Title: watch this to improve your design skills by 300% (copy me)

The way that I'm sitting right now and how close I am from you, I'm like arm's distance away, right? But if I got super close, I'm not going to get that close. There's like probably a couple hundred people watching this, but if I got super close to the camera, you'd feel really uncomfortable.
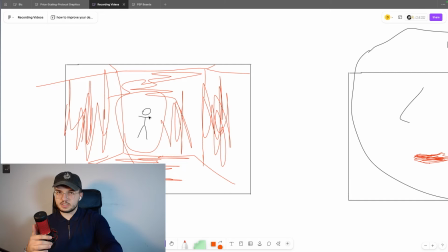41:37 So the person in this frame, he's far away. So we're quite distant to him. The same way that you're getting a bit more distant with me, that's a sign of not trusting.
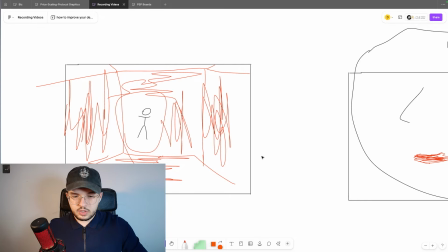41:45 That's a sign of not knowing. And overall, it's not quite as friendly and close as you are to somebody, again, who's much closer to your face. Through shapes and colors, we're just going to be thinking that's bad. There's something bad, something negative is going on.
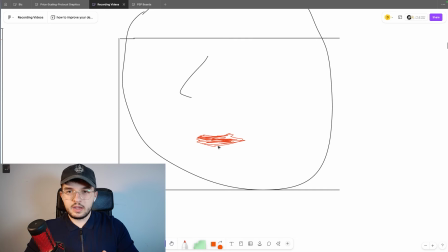42:02 In this one, we're going to be thinking, okay, woman close up with red lipstick. This red lipstick is not meant to be, it's not meant to be anything related to power or making a statement. This is more submissive use of red. This is more hinting towards, hey, this is my red lipstick.
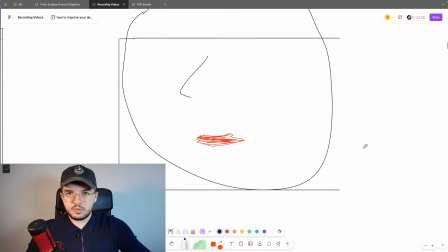42:17 This is me hinting towards something to you. And because, again, we're more close up on her face, we've just about cut off her eyes here. We can just see her nose and her lips. Even in cinematography, they'd agree that this is the most intimate you could get with somebody. So the different uses of red here create different meanings entirely.
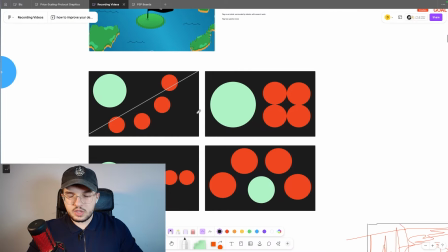42:35 So then you have to start thinking about the way that you use your shapes and the way that you start using your colors.
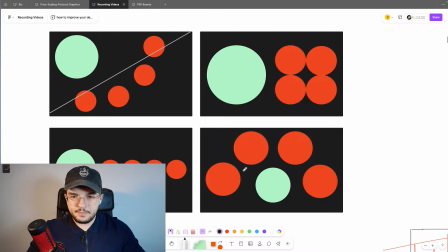42:40 So we've got a few examples here, and I'm only going to break down a few of them. Now, imagine here that your client, he's an affiliate marketer. He has a product that he sells, and in his description, he has affiliate links. So your job as the editor is to make a video that is compelling enough to make people want to buy the paid product and not the free products. So what he does is the video is called 4 free VPNs that you can use. And then obviously he's going to try and promote the paid VPN somehow. So with the visuals that you use in his intro, he's going to say, today I'm going to be going through four free VPNs that you can use and that I recommend. But then we're going to be comparing it with this paid VPN that I think you should definitely use. And we're going to see which one wins, whatever, right? Like that's the usual jargon people use in those videos.
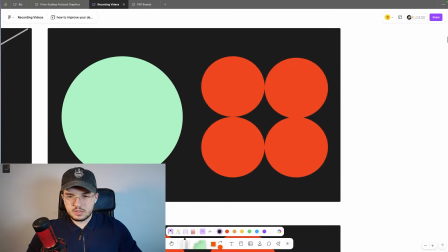43:25 So in this one, it could be a form of balance to say, if you paired up all four of these
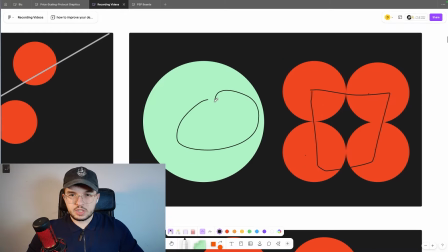43:34 free VPNs, they would be just as good as this paid one. So you might as well get the paid one, right?
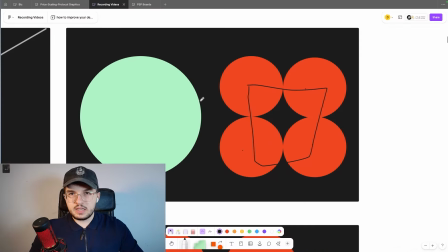43:40 Because there's a form of balance here that tells us these two are equal.
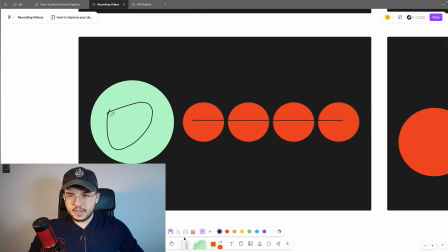43:44 If you did it like this, again, it's to say that this is the biggest and this is the most important and this is green and these are red, therefore these are bad and this is good. Because we know this, right? Green, good, red, bad. I feel like we kind of have a good understanding of this now.
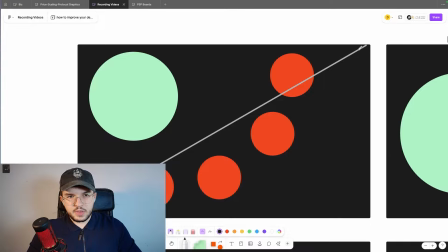43:59 Or this one, if this one is over here, and if we think about the way that this comp is split, right? He's got his side. They should probably stick to their side, but these are big bad VPNs that are actually quite harmful and they are kind of creeping up on him. This one's a bit more of a stretch. It's much harder to read, but generally it's all about the narrative that you're going to be painting with your client's footage, because when you start cutting it up, you're going to include and exclude certain things that you want viewers to see and not see. So now you can have this kind of fun thing where you paint these fabricated narratives to make much, much, much more entertaining videos.
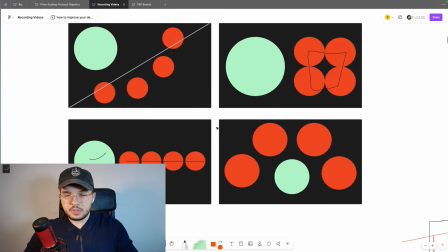44:35 And you can do that through this. And then you start out with this, you start out with your design, and then you build your way up.
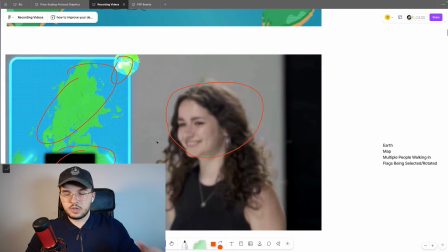44:42 One frame, and then do it without direct context, and then intro, and then B-roll.
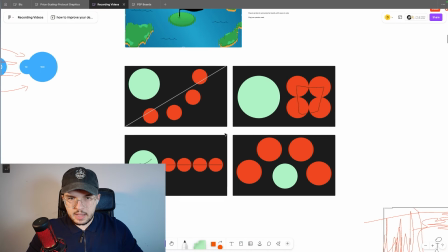44:48 So when you start from the bottom, when you start from the hardest, the depths of it, this is going to be very difficult, don't get me wrong.
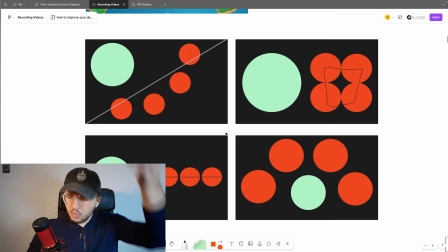44:54 But when you can start off from the bottom and go all the way to the top, your editing is going to be much better than your competitions.
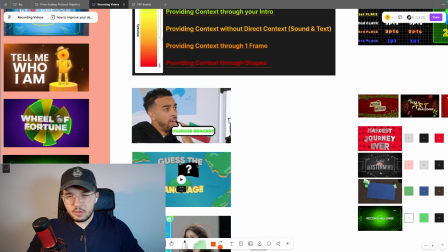45:01 Your design is going to be much better than your competitions. But probably work your way down as you kind of soothe your way into it.
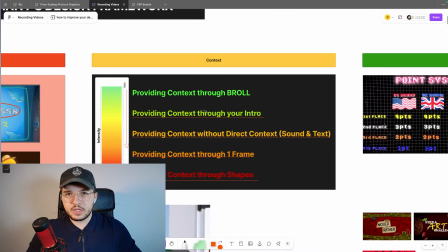45:06 But that's just a way to paint a picture of how we can provide context in our videos. Now, we're finally moving over to the big boy, the emotion, the way that we use our colors.
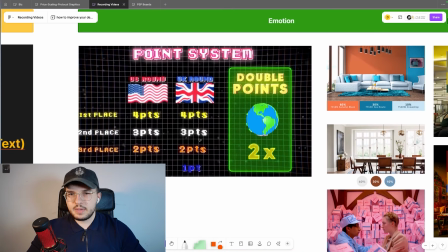45:17 Now, this is a frame that I made a while back, right? I made this back in, I want to say late 2023, early 2024.